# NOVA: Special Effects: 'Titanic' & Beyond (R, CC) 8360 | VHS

But because our model depicts the building blown up, or post-destruction as we like to call it,
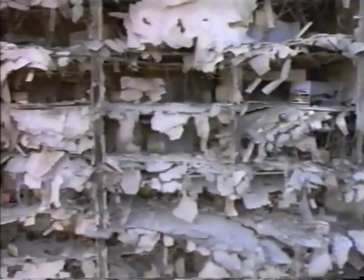1521s
we've put a lot of detail in calendars, desks, chairs, all sorts of small details reproduced in one-eighth scale,
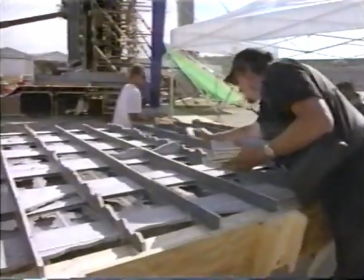1528s
which is the scale of the model, to help us sell the idea that this is the fully decked out office building that now has been blown up.
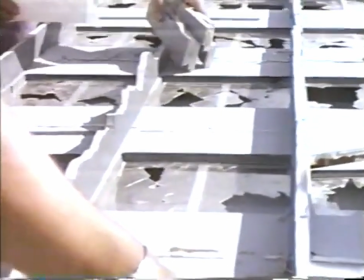1536s
It's built in this section, sort of like a jigsaw puzzle, it all interlocks together. And on the back side are a series of charges that will separate the model into pieces.
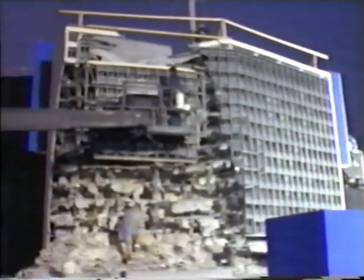1546s
And what they're doing now is they're filling the cracks. So if the pieces come apart, we're putting in a little dust and debris.
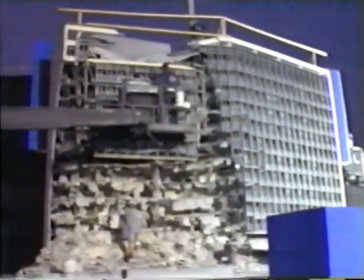1552s
So the cracking will send a little cloud of debris up and enhance the effect a little bit.
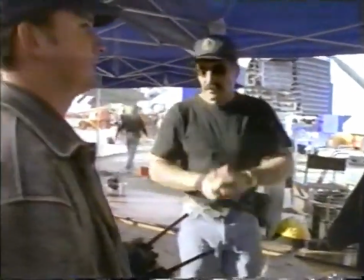1557s 15-minute warning, guys.
Matt Beck is the visual effects supervisor on the X-Files.
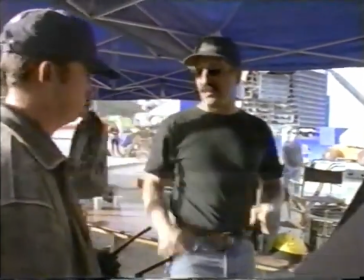1565s
He's responsible for seeing that all these tricks add up to a realistic-looking shot. We're synthesizing reality, which means that once you take responsibility for making it up, you've got to make it all consistent, right? So the sun has to be in the right place, and the camera has to be in the right place, and the speed has to be right, and the smoke has to move in the right direction, all to tie in with what was shot before. So there's a lot of little stuff to worry about, because 95% right is wrong.
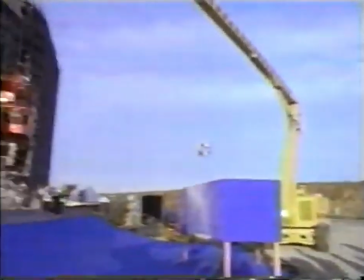1591s
For the effect to be convincing, the patterns of light and shadow on the model must be the same as they were on the real building. The original shot was shot around 4 o'clock in the afternoon on a building in downtown L.A., and the sun was lighting its left side but not hitting its front. So we came out here with a bunch of computers figuring out, like this was a month ago, figuring out where the sun would be this morning at 7.30 and oriented the building appropriately so that it would be lit the same way. So fortunately the computers were right because there would have been a real track if the sun were in the wrong spot. It's really hard to move that thing.
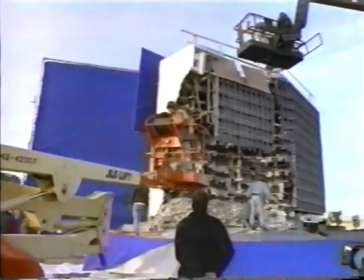1627s
Sunlight and shadow are important factors in the way the eye and brain interpret the visual scene.
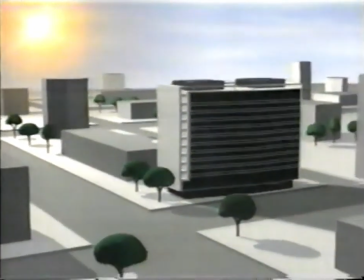1637s
Since the sun casts its light overhead, objects are normally lit from above.
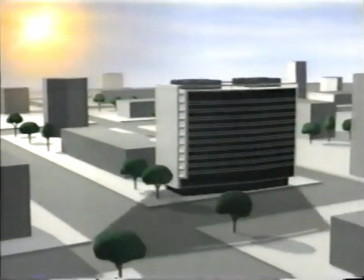1642s
So if an object in the field casts the shadow in the wrong direction, our brain immediately senses that something is amiss.
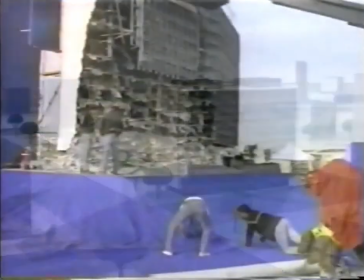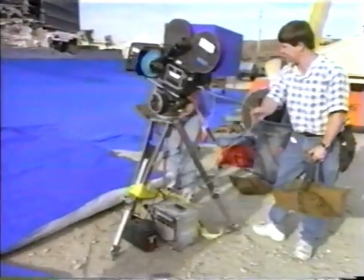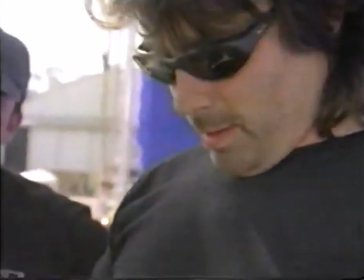1661s
The job of blowing the model up, or making the model appear to blow up, belongs to the pyrotechnician.
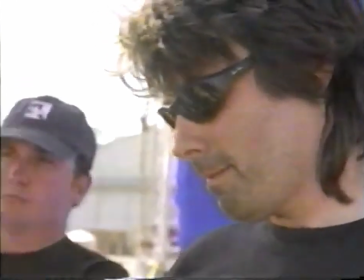1667s
Yeah, I mean, I'll hit the button, but people tend to think that you're just demolishing things, destroying things, blowing things up. And frequently, we're creating the illusion that we're destroying things, especially in miniature, because we can't just blow them to bits. And even with full-scale special effects, everything is generally completely pre-engineered so that the explosions are there as a visual effect and you're not doing that much physical damage. You may be cutting specific pieces, but particularly in miniature, you're really working with an illusion and it has to look big.
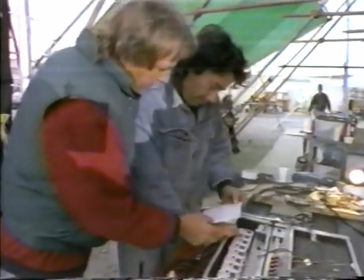1699s
In order to create the illusion of one large explosion, we'll use many, many charges.
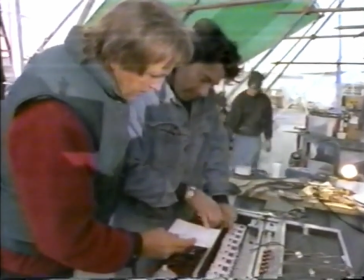1704s
And in this particular case, we're going to build it in and out of a series of seven charges all tied together.
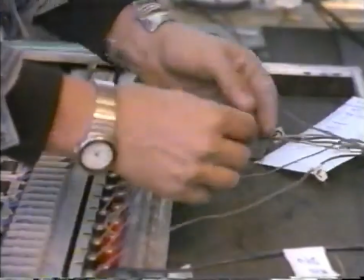1711s
And those go in the first quarter second. So it should appear as one solid fireball rising, but we'll actually be looking at about seven charges all tied together, then followed by two more quick ones.
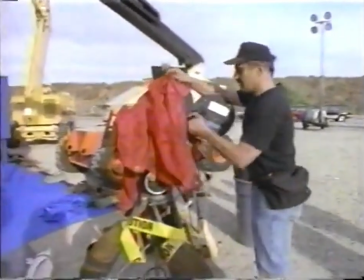1726s
The explosion will take just a few seconds, but it will be filmed in slow motion.
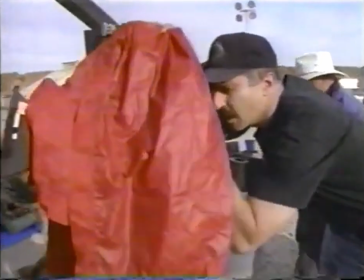1731s
Another trick to make the model and the explosion appear bigger than they are.
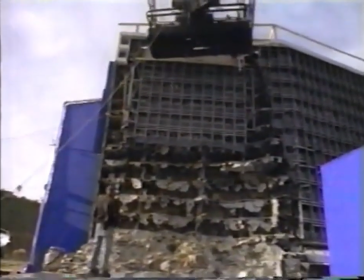1736s
This is miniature, and that building is supposed to be about 170 feet tall, and it's really only about 22 feet tall. And if the fireball really were 170 feet tall, it would move at a certain speed, okay? But because it's much smaller, everything happens faster. So we slow it down and we make it look bigger.
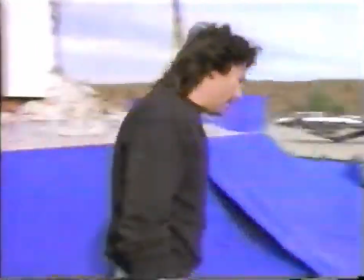1757s Fireball's hot! Fireball is hot! Standby! Standby!